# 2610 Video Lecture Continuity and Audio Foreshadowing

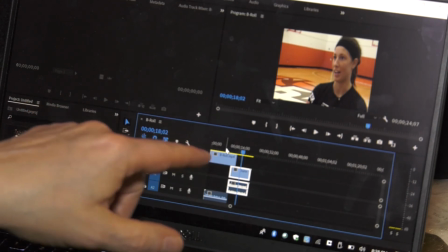We bring in the person's voice under some B-roll, let that voice get established for just a few seconds,
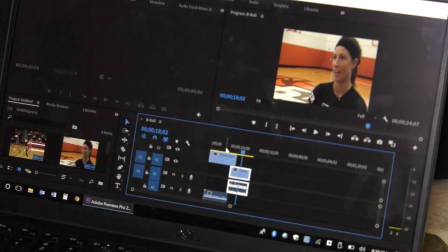anywhere from, I don't know, 3, 4, 5 seconds, just enough to indicate to the viewer that, hey, somebody is talking, we're about to see that person, and then we cut to them. So let me play it one more time real quickly here.
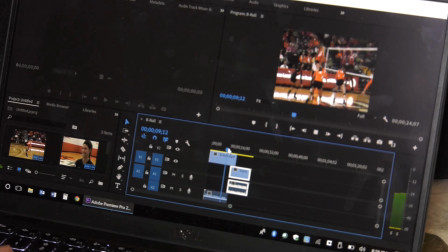Hopefully it won't flutter again, and you'll get the idea.
But Dunn also stands out because of her play. I definitely couldn't do it without the rest of my team. If it weren't for especially our blocker, block.
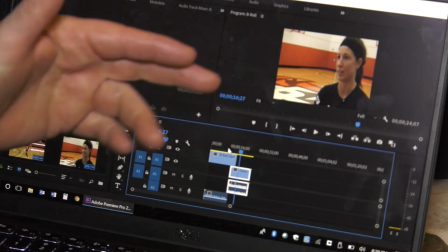That's it. So it's as easy as using the 2 video and audio channels.
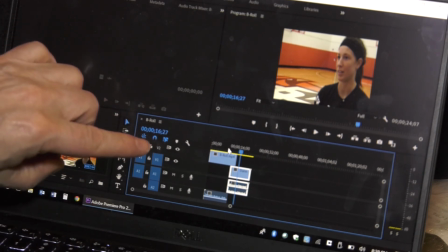And again, you just simply have to keep in mind that the top track is always seen first.
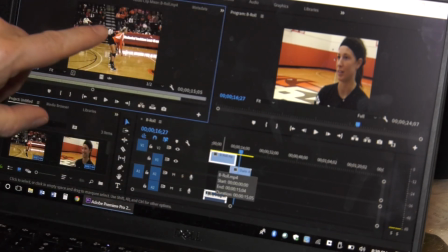So that's going to be your video. That's going to be, again, in this case, your B-roll.
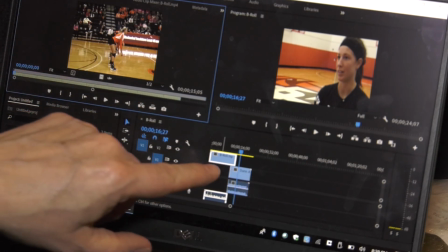And then under that, in V1, after the B-roll stops,
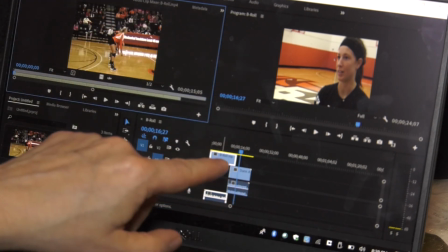Adobe will cut to what's in V1, what's in the video 1 track, and that will be the soundbite.
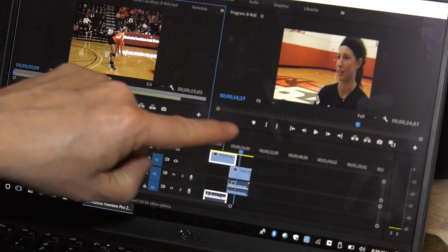So it works very well. We just need to have the B-roll and the soundbite overlap just a little bit,
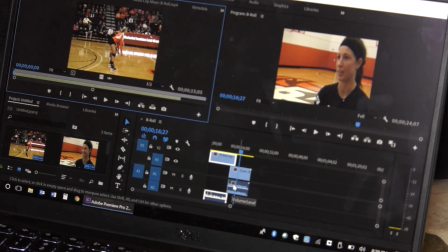and that is what creates our audio foreshadow. Okay? And this is a technique that we're actually going to be asking you to do as we move forward with some of the editing for both the creative storytelling project and for the news package project that we're going to do.
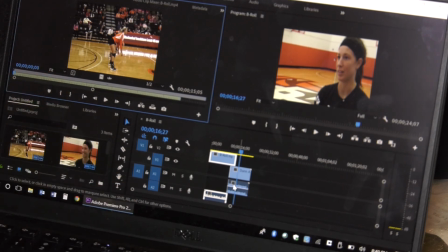So we've got 2 projects left, and in the editing of those, we want you to utilize this technique, this audio foreshadow. And we'll also eventually talk about the video foreshadow. That's, in some ways, it's easier, but in other ways, it's a little bit more complicated.
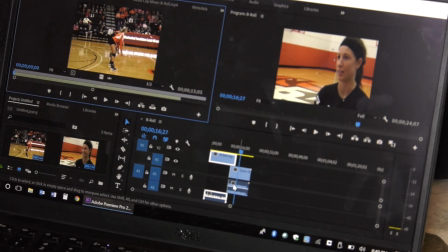And I say that because there's 2 ways to video foreshadow. And we'll show you both of those as we move along. But for right now, we just want to show you the audio foreshadow because it's the easier of the 2. And again, it is very effective in terms of
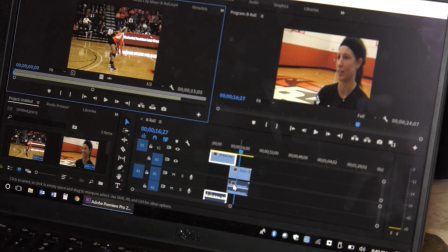establishing for the viewer the fact that a transition is about to occur by hearing the voice first and then seeing the person.